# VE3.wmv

Hello, I'm Jack Quye, but you can call me Jack Quye. I'm here to talk to you about camera work, film making and editing. Now to start off, we're going to look at a piece of 1950s archive footage showing you about the history of editing techniques.
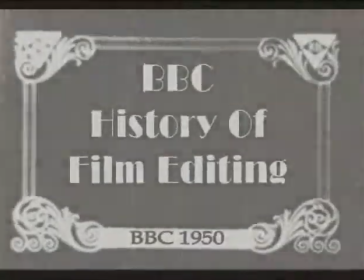Hello, I'm Timothy Spring, and I'm here to talk to you about the history of editing techniques.
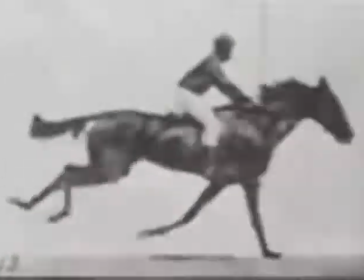Editing techniques started in the Victorian times when Edward Muybridge took a series of photos and accidentally discovered motion picture. After that, the gates were open. The Lumiere brothers did a series of static camera films such as Workers Leaving the Factory.
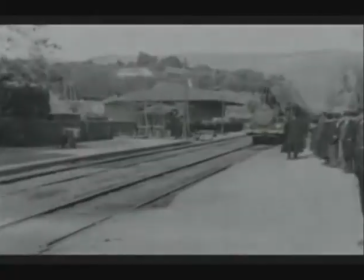Another one of those films would be Train Coming to the Station. It was so scary that the audience had to run out of the cinema because they thought they were going to get hit by a train.
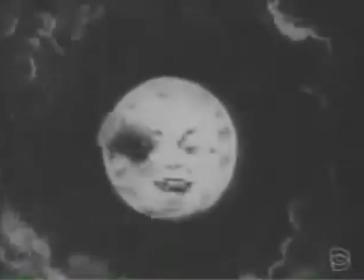Blimey. Next up, we have George Myers in Trip to the Moon. It was a silent movie about people going to see the moon people. Now, another pioneer of editing techniques was Edwin S. Porter. He was the first person to use parallel editing. This is when two events are running at the same time, thus creating a story.
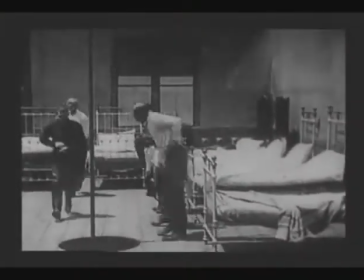Here you can see firemen getting ready, and the people in their house trying to stop the fire.
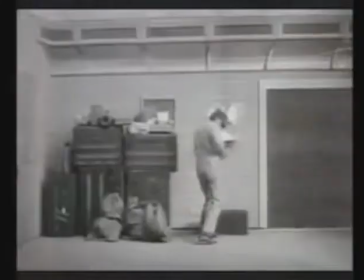Another one of his great films was The Great Train Robbery.
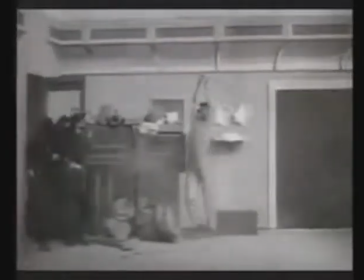I like kids. Telling kids stories! Telling kids! D.W. Griffith was also a pioneer.
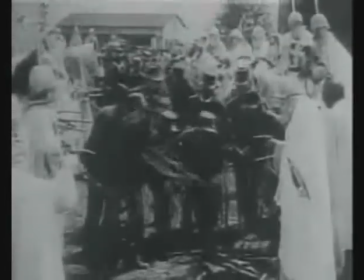He produced the first epic movie. Birth of the Nation, his silent movie, was the highest grossing silent film of the silent film era.
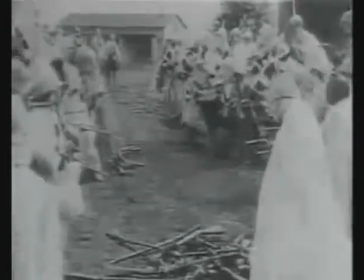It was also very controversial, as it helped to form the second era of the KKK. Bloody forest. The BBC would like to stress we have no racial views whatsoever. Okay, that's all we need to know about the history of film editing techniques. Back to you in the home, Jack.
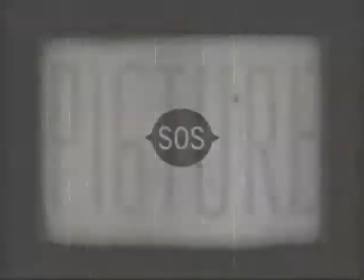Hey! Now here's like I filmed earlier about the 180-degree rule.
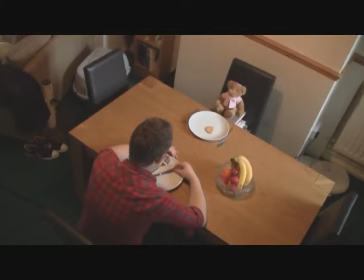Right, now here we've set up a typical father-daughter scene from a very touching drama. We're going to use this to show you how to use the 180-degree rule. The 180-degree rule states that you have an invisible line between two people, shown by a red line here.
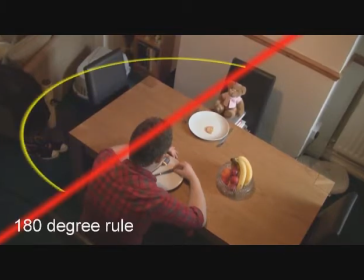As well as this, there is a yellow arc. This yellow arc is the line the camera must move along. It cannot cross the red line.
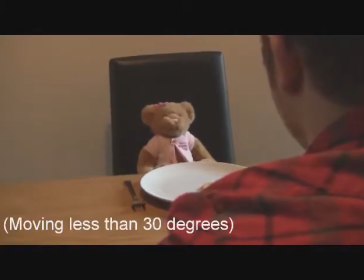The camera must move at least 30 degrees on this line, simply because, as you see here, if it moves less than 30 degrees, it's just not noticeable.
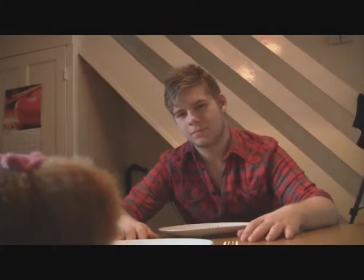Another thing is, never cross the 180-degree line unless you're trying to be unconventional,
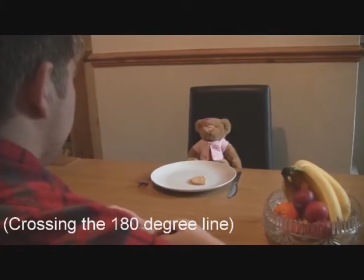because you can easily just confuse the audience and break their suspense of disbelief. One of the things you need to maintain whilst making your film, especially between takes, is continuity. If you fail to maintain the continuity, the audience's suspense of disbelief will be broken and they will no longer engage in your film.
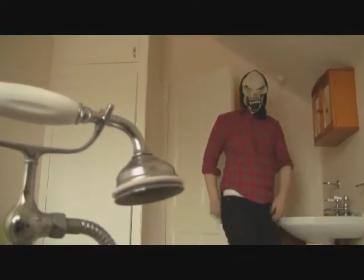See, look, I've completely broken up the scene now, haven't I? Another editing technique is montage theory. Montage theory was established by a Russian pioneer known as Lev Kuleshov, and the most notable scene for that is Battle for Potenki, where there's a montage of a scene of a crowd of rebels running away from the army. However, we didn't use this scene. We decided, for more interesting purposes, we'd use Rocky IV montage.
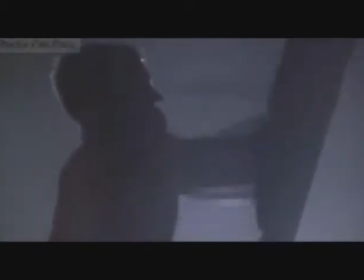Montage is mainly used for two reasons. The most common reason would be for time.
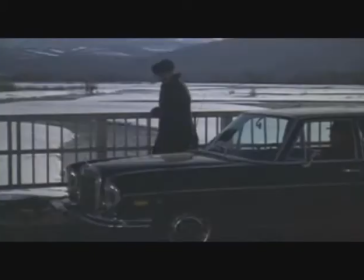With a montage you can establish a certain length of time quite easily and effectively, as done with the training process in Rocky IV here.